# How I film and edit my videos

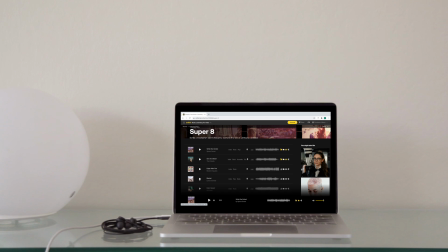8:02 I used to use music from YouTube's free music library, but have since graduated to Artlist, which has a more comprehensive range of genres and styles that I like. Though it costs more, I do believe that good background music can make all the difference in a video.
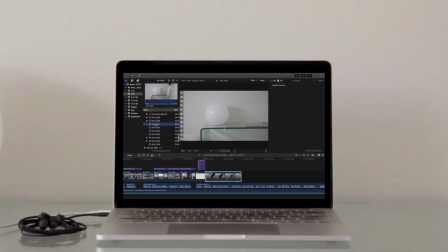8:21 From there, I'll bring in all my files.
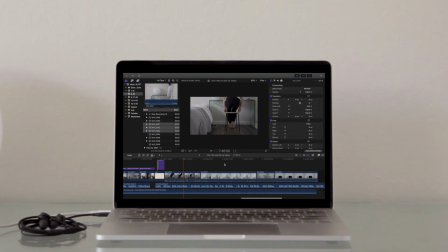8:25 The video files from my camera, the background music files, as well as my voiceover. It's now time to stitch them all together, which you do by dragging and dropping on the timeline and trimming as needed.
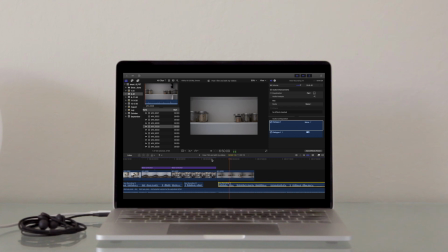8:41 Using any video editing program takes time and practice, and you'll probably be watching your video multiple times to make sure it flows properly.
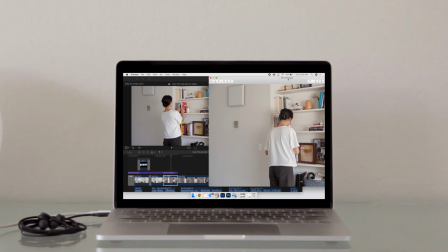8:53 I have also gotten specific questions on color grading, which, to be honest, is all self-taught.
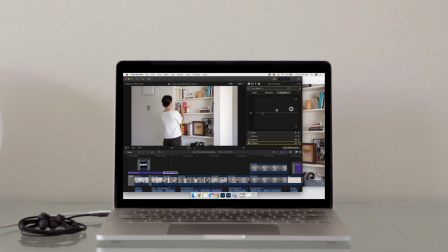9:00 But to edit the look and feel of a video clip, I actually reference all my edited photos to try and match that look as well.
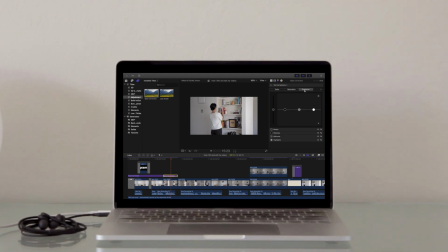9:10 Based on my camera's default filming settings, I'll usually bring down the shadows a bit and bump up the midtones and highlights as well. I'll also bring up the saturation just a bit so it looks natural,
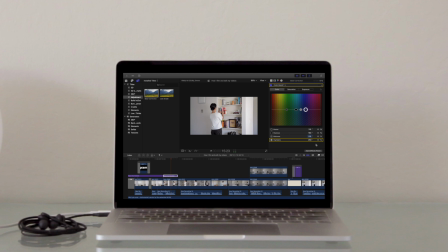9:27 then play around with the color wheels or color board to get the overall temperature a bit warmer.
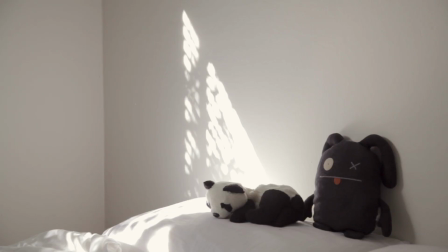9:36 So I hope that gives you a good sense of what I do to create my YouTube videos.
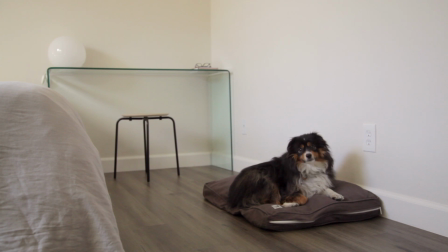9:42 It's quite simple really, but the more I get into video editing, the more I'm trying to make the result look clean and higher quality.
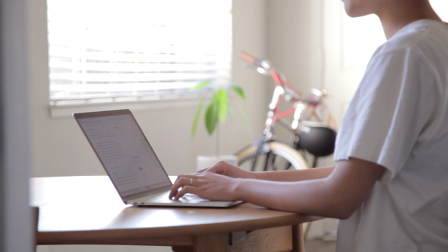9:50 If you have any questions, I'll do my best to answer what I can below. But I'd also recommend joining my Patreon community,
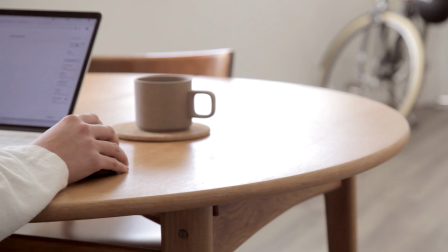9:58 as that's the space where I'll be able to go more in depth with answering questions and connecting with you all.
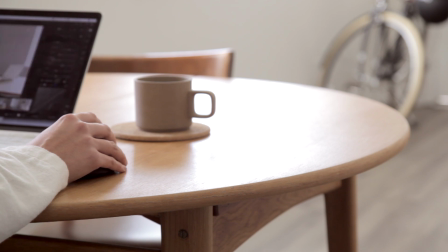10:05 For $5 a month, get access to exclusive Q&As,
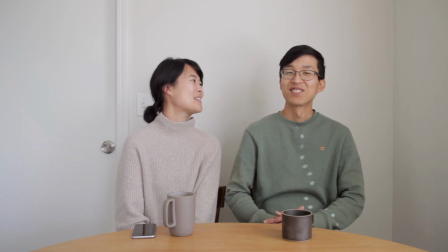10:10 videos, and extended cuts for my YouTube videos, which supports the work I do here on Simply by Christine.
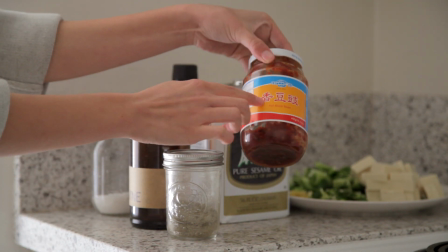10:17 You can find the link to my Patreon page in the description box below.
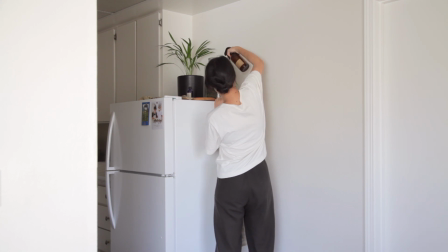10:24 With that, thanks so much for your support and for watching this video.
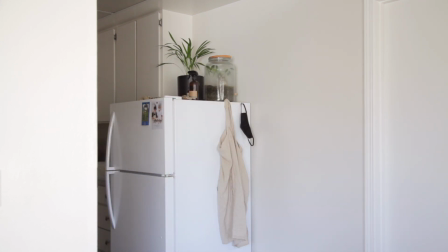10:29 Do be sure to subscribe if you haven't already if you'd like to learn more about simple and sustainable living, and I'll see you guys soon.